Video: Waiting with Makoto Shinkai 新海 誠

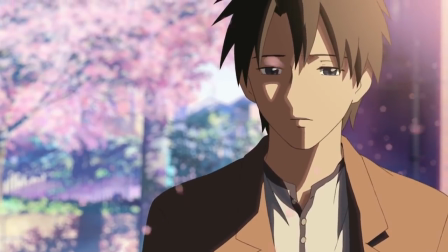509s
She's moved on, and he's still looking at the past. A dangerous thought is how pursuit can be mistaken for love.
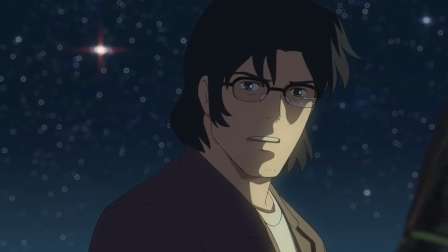516s
Murasaki journeys to the underworld to resurrect his dead wife, his obsession leading him to make immoral choices, for a goal that really isn't possible.
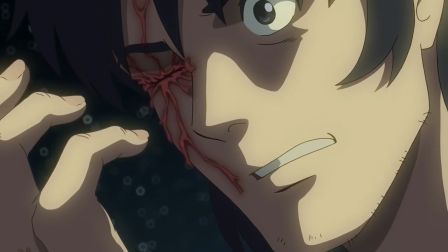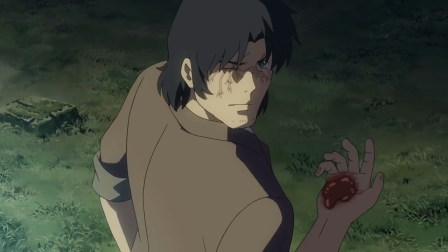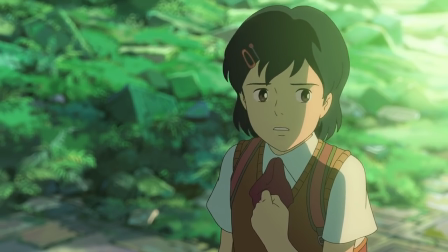534s
And Asuna, who I think is severely underwritten and unmotivated, actually ends up serving the theme of the film.
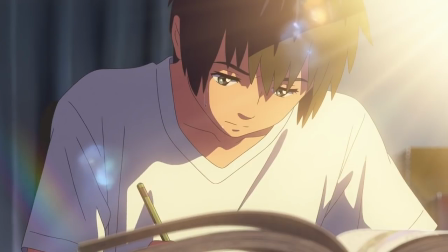539s
By not being so driven, she comes out with more to gain. When Taki makes it his mission to find Mitsuha, he's determined and focused, which only increases his worry.
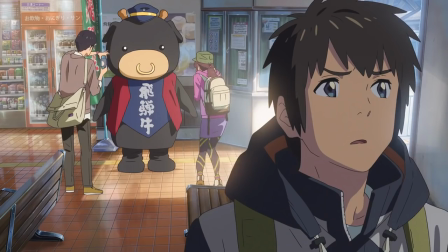548s
But his friends are just along for the ride. They gain the most by enjoying the experience of being there.
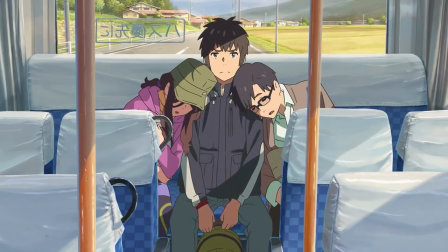555s
It's only when Taki steps back and surrenders any kind of control that he gets the answer he's looking for.
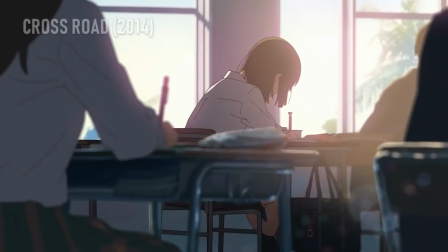564s
It's also why Shinkai's characters worry so much about their future career. In the span of a minute and a montage, Shinkai shows how stressful testing and planning for university is.
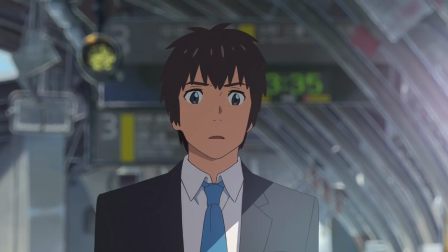573s
Takayo is hell-bent on living as a shoe designer. Taki transitions into the future by looking for a meaningful job.
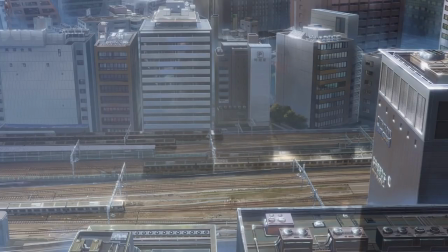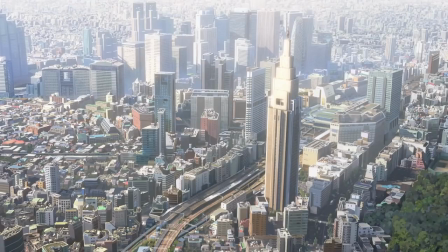586s
But what we want usually comes to us when we stop looking for it.
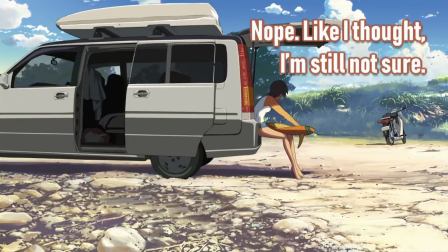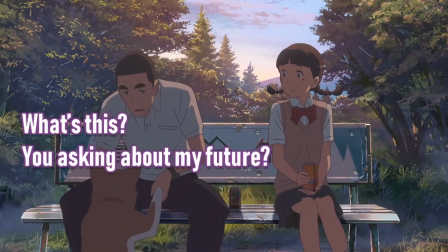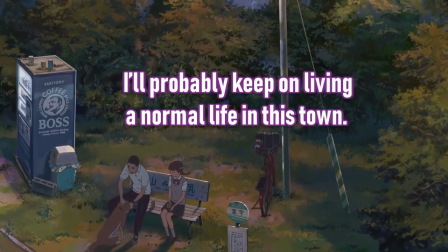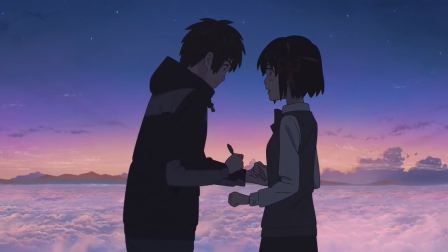609s
At the end of Your Name, Taki and Mitsuha desperately try to remember each other.
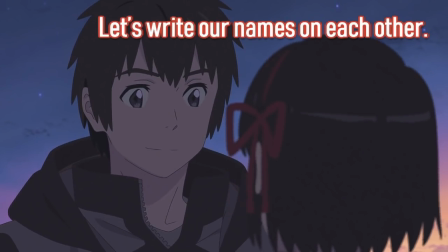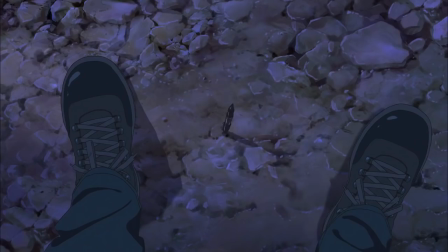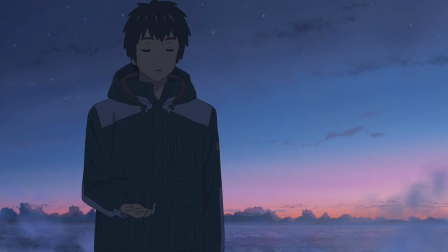625s
Temporality is such a heavy theme of Your Name, we're meant to fall in love with a town that disappears in an instant.
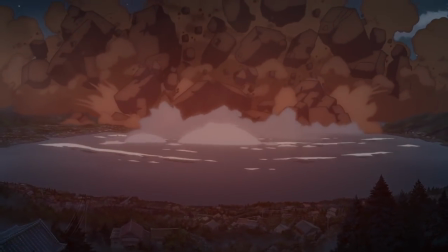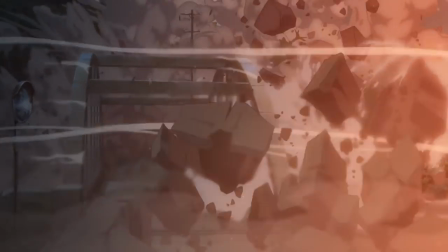635s
If we're unhappy in a lull, we probably won't be happy when we get everything we want. It doesn't diminish the necessity of planning.
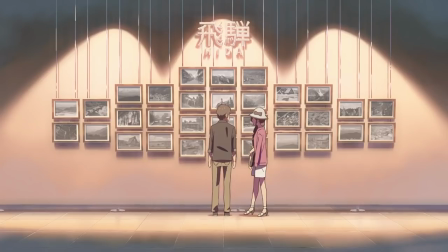642s
But the solution to waiting isn't patience, simply enduring where you are, but to genuinely appreciate and enjoy the life around you, even if it's dull.
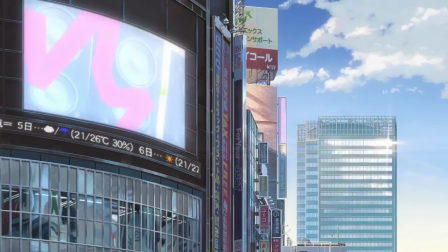649s
By showing us nature, and rain, and architecture, and phones, and signs, and brands, even the fake ones, it lets us appreciate the present.
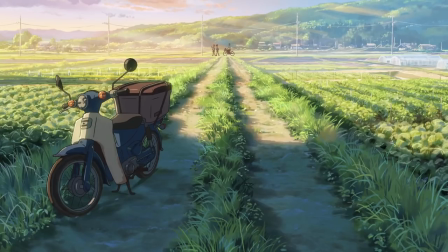661s
And that's the power of animation. Characters can moan about how miserable a town is, but we're shown such beautifully animated places that I don't feel miserable at all.
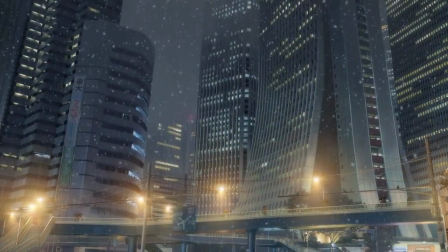670s
So is real life subpar to animation? All films, even shinkais, truncate the waiting process of life.
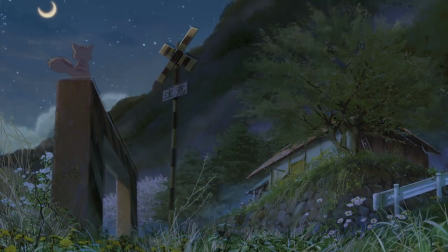676s
Months go by in an hour. The information is condensed to a palatable format.
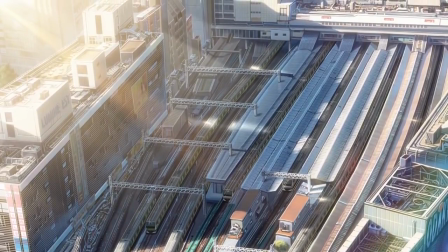680s
And sure, life doesn't quite glimmer like this, but I think animators like Makoto Shinkai teach us the appreciation of life.
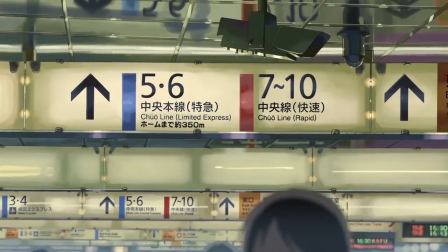689s
I could go on and on about the detail in the film, using brands and lettering so masterfully, but they tend to stand out because other animation doesn't do this.
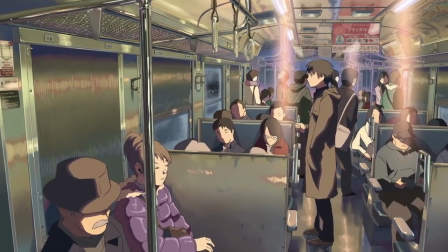698s
But why is a poster in real life so meaningless? Perhaps because we're used to life. We're used to its complex pinnacle detail that doesn't ever diminish.
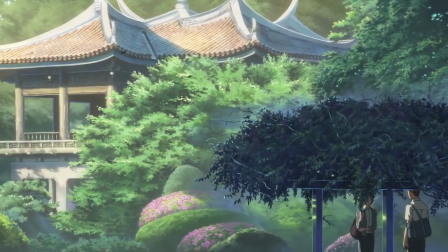706s
Animation does what no other medium can. It highlights what's already here.